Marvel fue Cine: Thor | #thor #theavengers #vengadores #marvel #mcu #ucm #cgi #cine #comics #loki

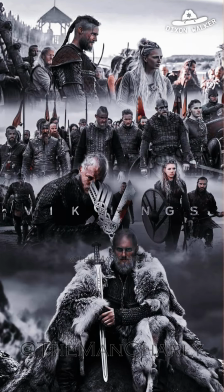(0:07)
Thor sería el siguiente en ser presentado en el MCU. La idea inicial era centrar la historia en la época vikinga, pero al final se optaría por ubicarla en tiempos modernos.
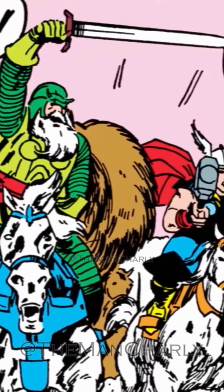(0:16)
El diseño de producción debía ser muy cuidadoso. Alexandra Byrne, ganadora de un Oscar, sería la encargada de traer Asgard a la vida real.
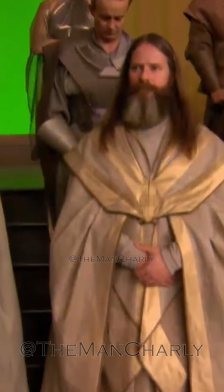(0:23)
La población común llevaría túnicas de los mismos colores para hacer resaltar a los demás personajes.
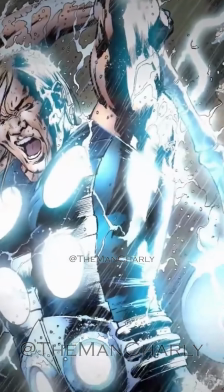(0:29)
El diseño de Thor tomaría mucha inspiración de su versión Ultimate para llegar a buen puerto. El traje debía de ser lo más ágil posible para las secuencias de acción.
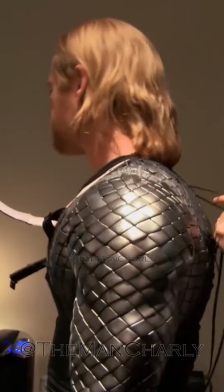(0:37)
Tomaba una hora ponérselo a Chris Hemsworth.
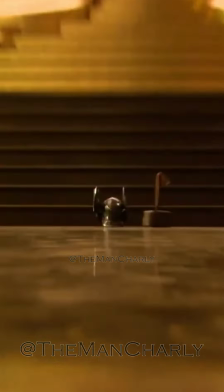(0:40)
Se le pondría mucho esfuerzo a la capa de Thor, un símbolo tan distintivo del personaje para lograr que luciera lo mejor posible en pantalla.
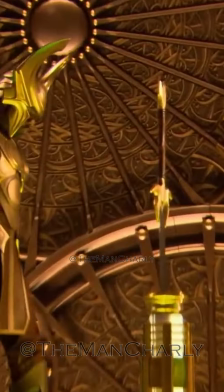(0:47)
Los cascos serían de gran importancia intentando tener una textura y tamaño correcto.
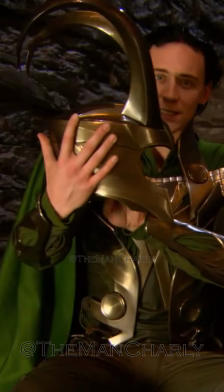(0:52)
El de Loki era un casco de dos partes que ensambladas daban el modelo final.
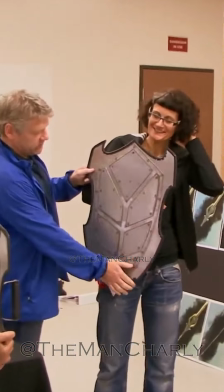(0:56)
Todos los vestuarios pasaron por muchos diseños distintos en la preproducción y dieron en el clavo.
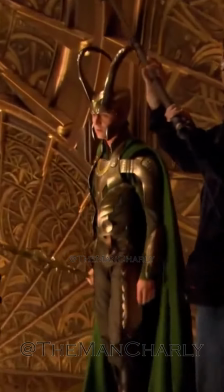(1:02)
Y esta vez Asgard fue real. Asgard debía ser fiel al arte de Jack Kirby.
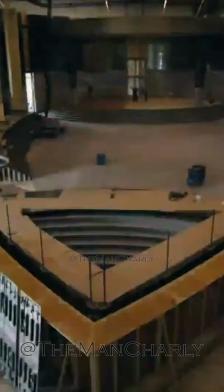(1:07)
La arquitectura tendría un estilo futurista y especial para alejarnos de la estética más humana.
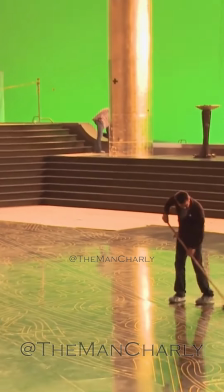(1:12)
Dar ese ambiente avanzado, mágico e impactante. Fueron grandes sets hechos con mucho cuidado.
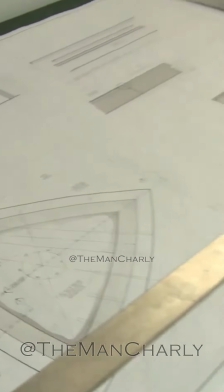(1:17)
Habría tanto detalle y un proceso muy artesanal para darle vida a aquel reino. Junto con el vestuario, te llevarían a vivir en Asgard.
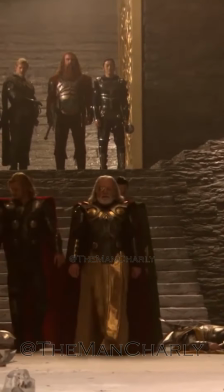(1:24)
Habría pantallas verdes para darle profundidad a todo el set y darle más magnificencia a ese vasto mundo.
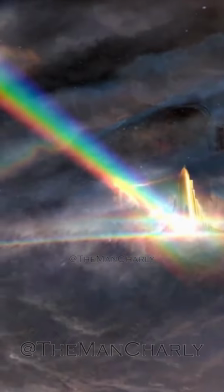(1:30)
El Bifrost tendría muchos concept arts para dar con el diseño correcto, intentando ser fiel a las viñetas para adaptarlo a la modernidad.
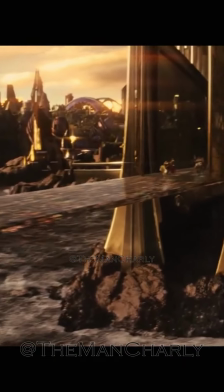(1:37)
Muchos conceptos e ideas para tener la imagen correcta y encajar con el diseño de producción.
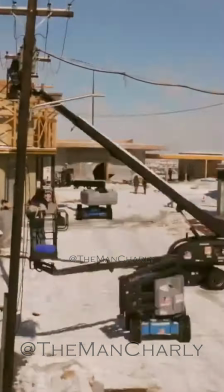(1:42)
Se tomarían seis meses para ser un pequeño pueblo para la cinta, pensado para ser un símil de Asgard con figuras arquitectónicas que recordaran aquel reino.
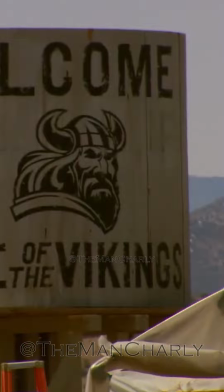(1:50)
Todo fue creado para lucir como cualquier pueblo en Nuevo México, y llegado el momento, explosiones destrozos.
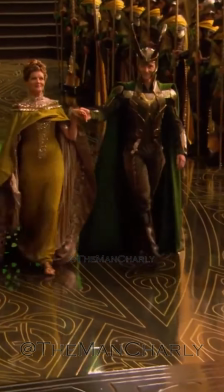(1:58)
Ahora ya sabes que Asgard fue real. Los gigantes de hielo serían parte vital de la película.
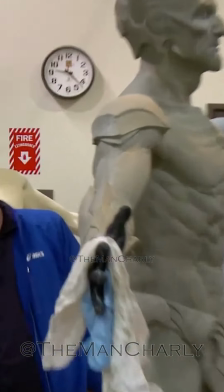(2:07)
Se realizaron bastantes concept arts, demasiadas esculturas, y miren quien hace un cameo en esta escena,
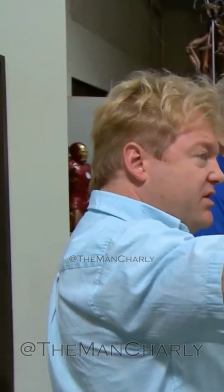(2:12)
el traje de Iron Man con el de Iron Monger, que se usaron para la película del 2008.
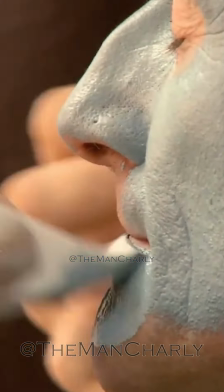(2:17)
El traje sería práctico, siendo un maquillaje con prostéticos que daría el resultado final.
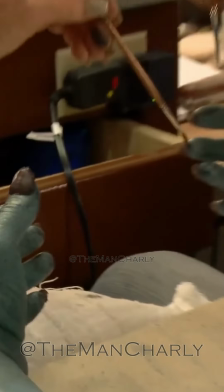(2:22)
Hasta sus uñas se pintaban a mano. Todo el conjunto se pensó para permitir a todos los actores usar sus expresiones faciales.
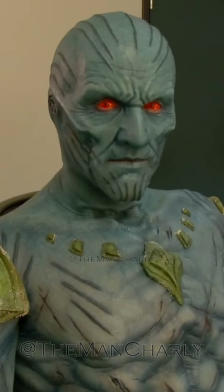(2:29)
Y créanme, luce bastante aterrador. Thor tiene un CGI bastante bueno.
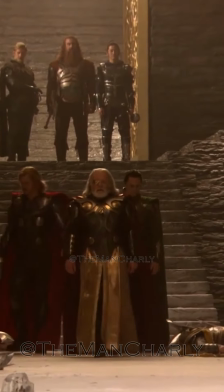(2:35)
Se usó en algunas escenas para darle más vida a sus grandes sets de Asgard.
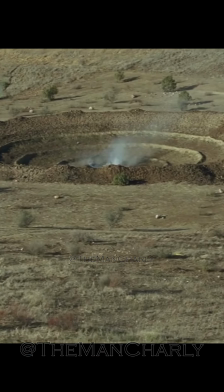(2:39)
El gran cráter que vemos en la película fue hecho en la locación, pero muchos detalles agregaron en los VFX.
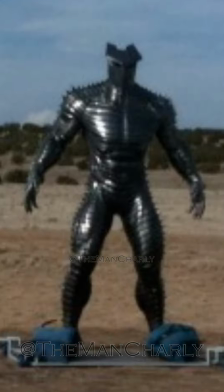(2:45)
Destroyer fue hecho con CGI, aunque había una versión real para algunas escenas donde no requerían movimiento,
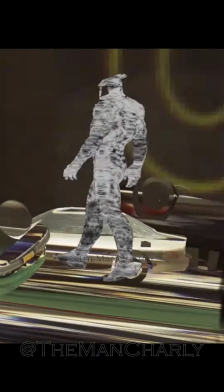(2:51)
o tener una referencia a que pudieran mirar los actores, a que no sabían que las heridas de Thor son totalmente CGI,
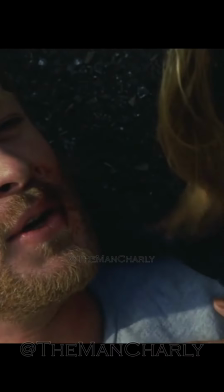(2:58)
porque si lo son y no se nota nada, ¿por qué son CGI?
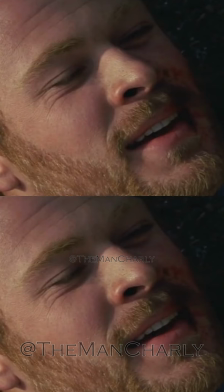(3:01)
No tengo la respuesta, pero quizá fue algo que se agregó en postproducción y que no se pensó mientras estaba rodando,
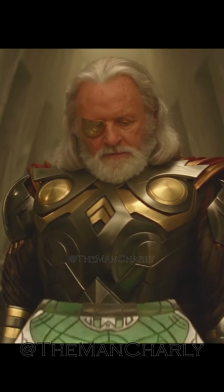(3:07)
los objetos mágicos tendrían que tener vida, no solamente se agrega el brillo y la magia,
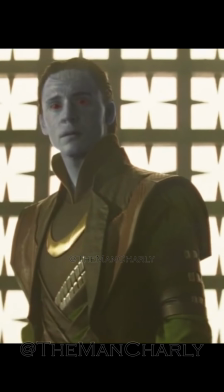(3:12)
también se agrega el reflejo que produce en la armadura de Odín, Loki en su versión gigante de hielo también es totalmente CGI y se ve bastante bien,
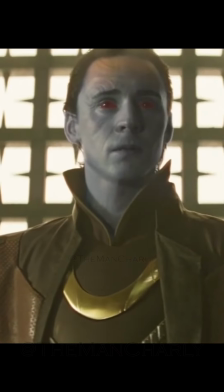(3:21)
un CGI pulido que nos transporta por el espacio a reinos de dioses y monstruos.